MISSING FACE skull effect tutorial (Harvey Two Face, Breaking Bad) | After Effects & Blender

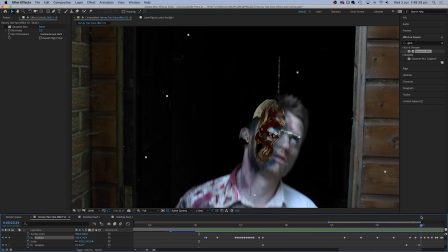(8:17)
Eventually though I got the skull moving in a fairly decent way and the next thing to do was to remove the
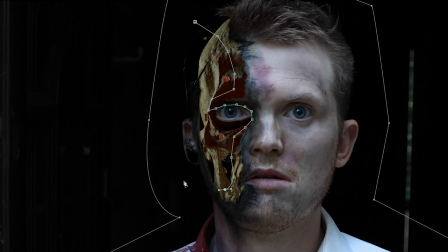(8:22)
tracking markers and the eye which of course I hadn't covered up using a separate mask,
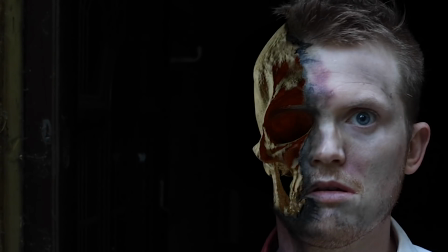(8:26)
which I then keyframed to match the movement. When I did the animation in Blender I was never going to get the moves 100% right,
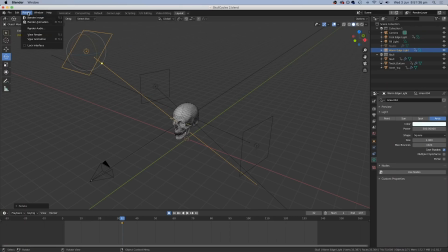(8:33)
and I actually went back and changed the animation a few times during this process and just kept re-exporting the skull until it was looking better. I also worked out how to change the lighting that had been provided with the 3D model in Blender so that I could better match the light that we used when we filmed the original take.
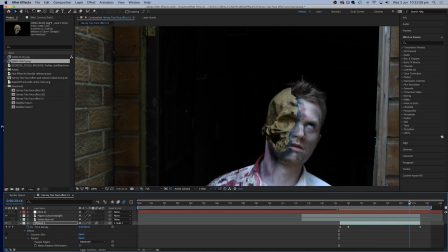(8:48)
And although I was never happy 100% with the move, I got it to a point where I thought it matched the face as well as I could.
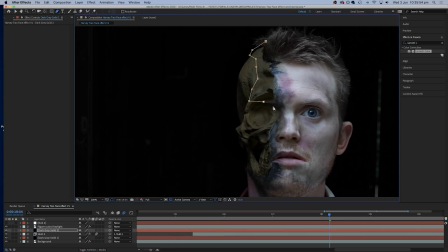(8:54)
I added another black solid and created a mask just down the edge of the face.
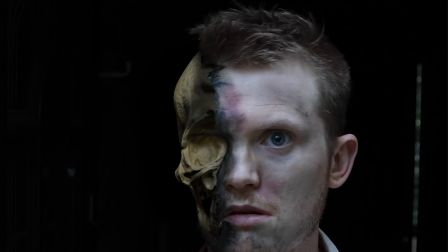(8:59)
This was to try and disguise the join between the skull and the head a bit more and make it look a bit more like the burn marks that we had added with the makeup.
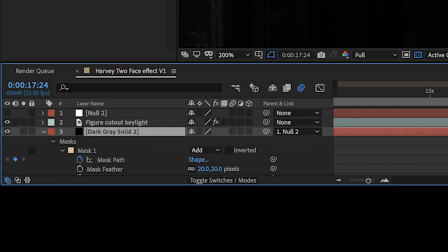(9:07)
I parented the shadow layer to the same null object so that it would move with everything else.
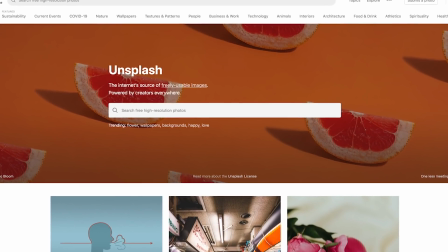(9:11)
Next I wanted to add some bloodier texture so I took a look at Unsplash which is a great site that provides free stock images for you to use.
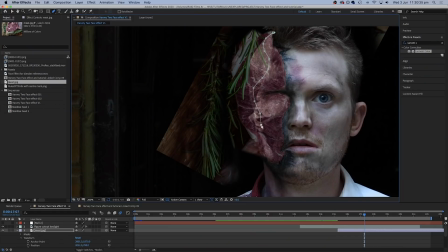(9:18)
I searched for meat and found a close up of some meat and actually used this as the area down the face to give me some slightly bloodied looking skin texture.
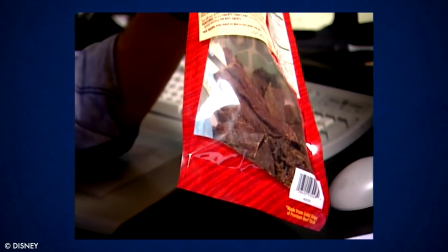(9:26)
I did this because I remembered they had done something similar in Pirates of the Caribbean by scanning strips of turkey jerky into the computer to create some of the pirates' ragged faces.
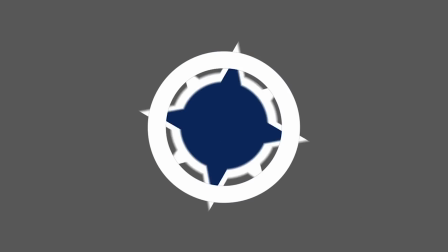(9:35)
Once again I paired this meat layer to the null object so that it would move with everything else. So now we had the face looking pretty good and it was time for some finishing touches.
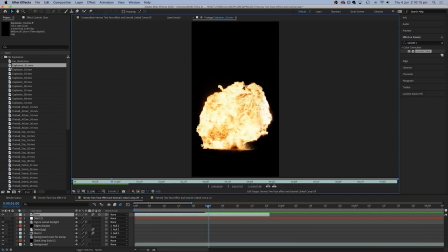(9:44)
For the explosion I used Video Copilot's excellent action essentials which I've had for a long time.
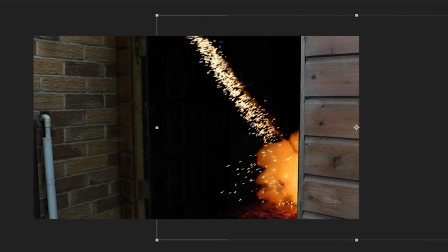(9:49)
I masked out the shed wall on the right side of the screen which meant that I could drop in the explosions behind it.
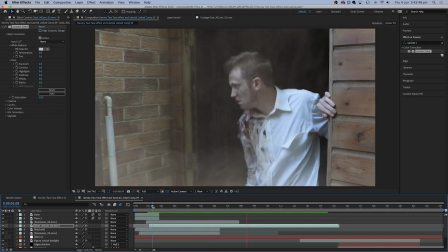(9:54)
I also added some dust elements from Action Essentials to cover the whole image. Next I added some falling debris from the ceiling inside the shed.
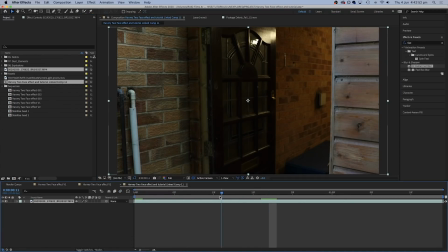(10:01)
Next I went back and found the clip of me switching the light on in the shed.
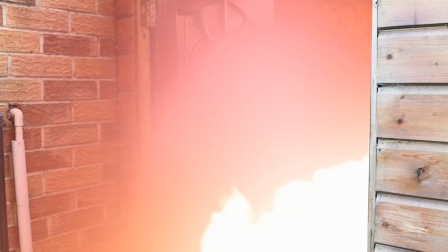(10:04)
I took this and lined up the light coming on at the very moment when the explosion happens and I increased the temperature on that to make it look even hotter.
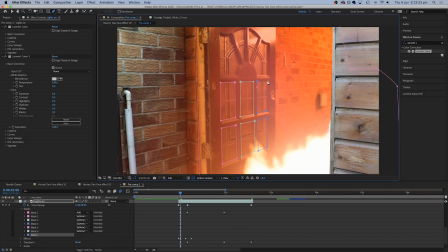(10:11)
Finally I duplicated this clip and masked out the windows in the glass door on the top layer.
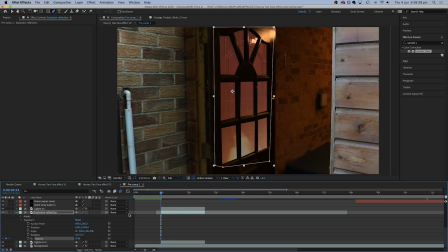(10:15)
This meant I could duplicate the fire slotted in between the two layers and and kind of make it look like a little reflection when the explosion happens.
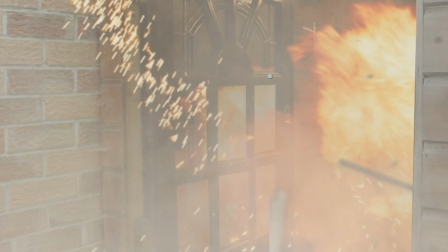(10:22)
This is all just building credibility that this is all stuff that's actually happening and hasn't been added afterwards. Finally, I pre-composed everything into a single composition, which is usually a good way to finish because then you can add any final effects to the whole sequence in one go.
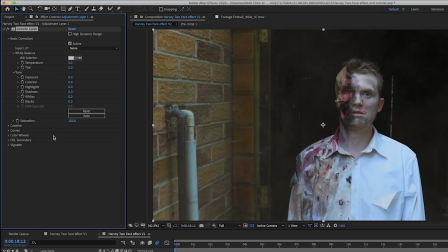(10:36)
I added an adjustment layer to the whole thing and then did a little bit of color correction just to make it look a little bit more dramatic.
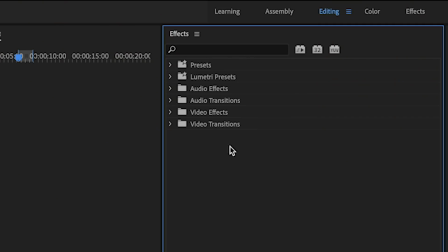(10:41)
And finally, I added some artificial camera movement and our friends over at cinecom.net have provided a great free set of fake handheld movements to be applied to
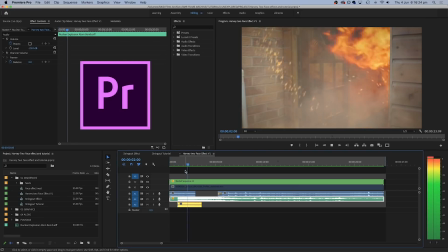(10:48)
your footage so finally i went back into premiere where i could see the finished after effects composition and did my sound design so i started
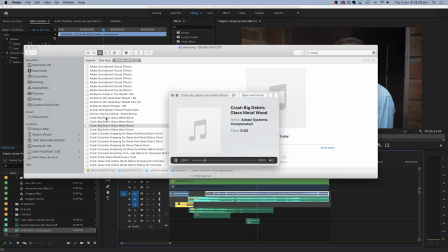(10:56)
with the location sound of the footsteps and added the explosion and lots of noises to match the debris falling and i used the same trick as in
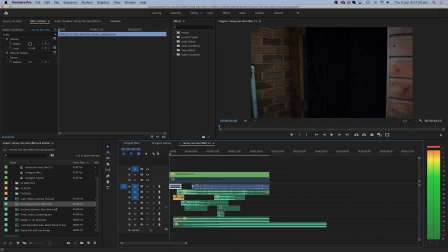(11:02)
the superhero landing effect video by adding a burglar alarm in the background to make it sound like this was a really loud thing which had caused
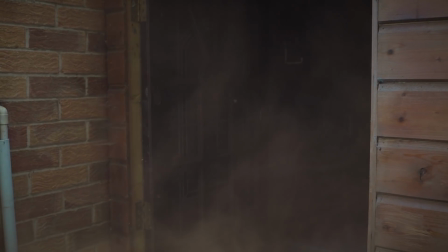(11:08)
a lot of damage nearby i also added some ear ringing and a couple of other things just to make it sound like this was from the character's point of view.
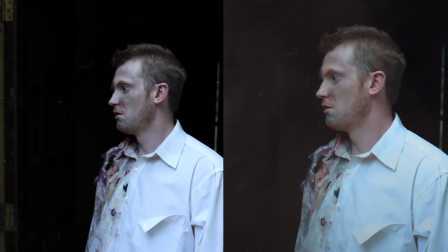(11:15)
And yeah, it is not his day. So there you have it, that's how we took our basic slider shot of the shed doorway with the figure appearing and
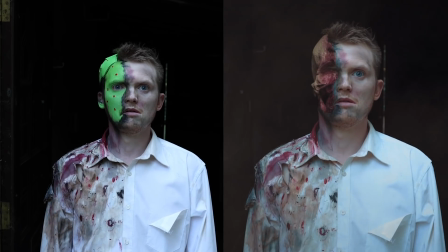(11:22)
added everything else to make it look like the face was missing and something had gone very badly wrong.
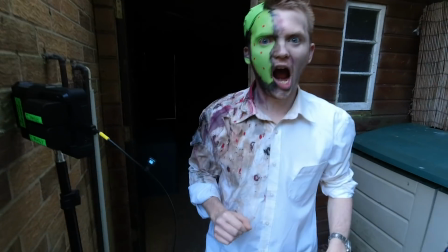(11:27)
And if you enjoyed this one, why not drop a comment for what Hollywood effect you would like to see recreated next. So guys, I really hope you enjoyed that. Please hit that subscribe button and you will see some more of these. I have been Steve from unexplored films and I will see you next time.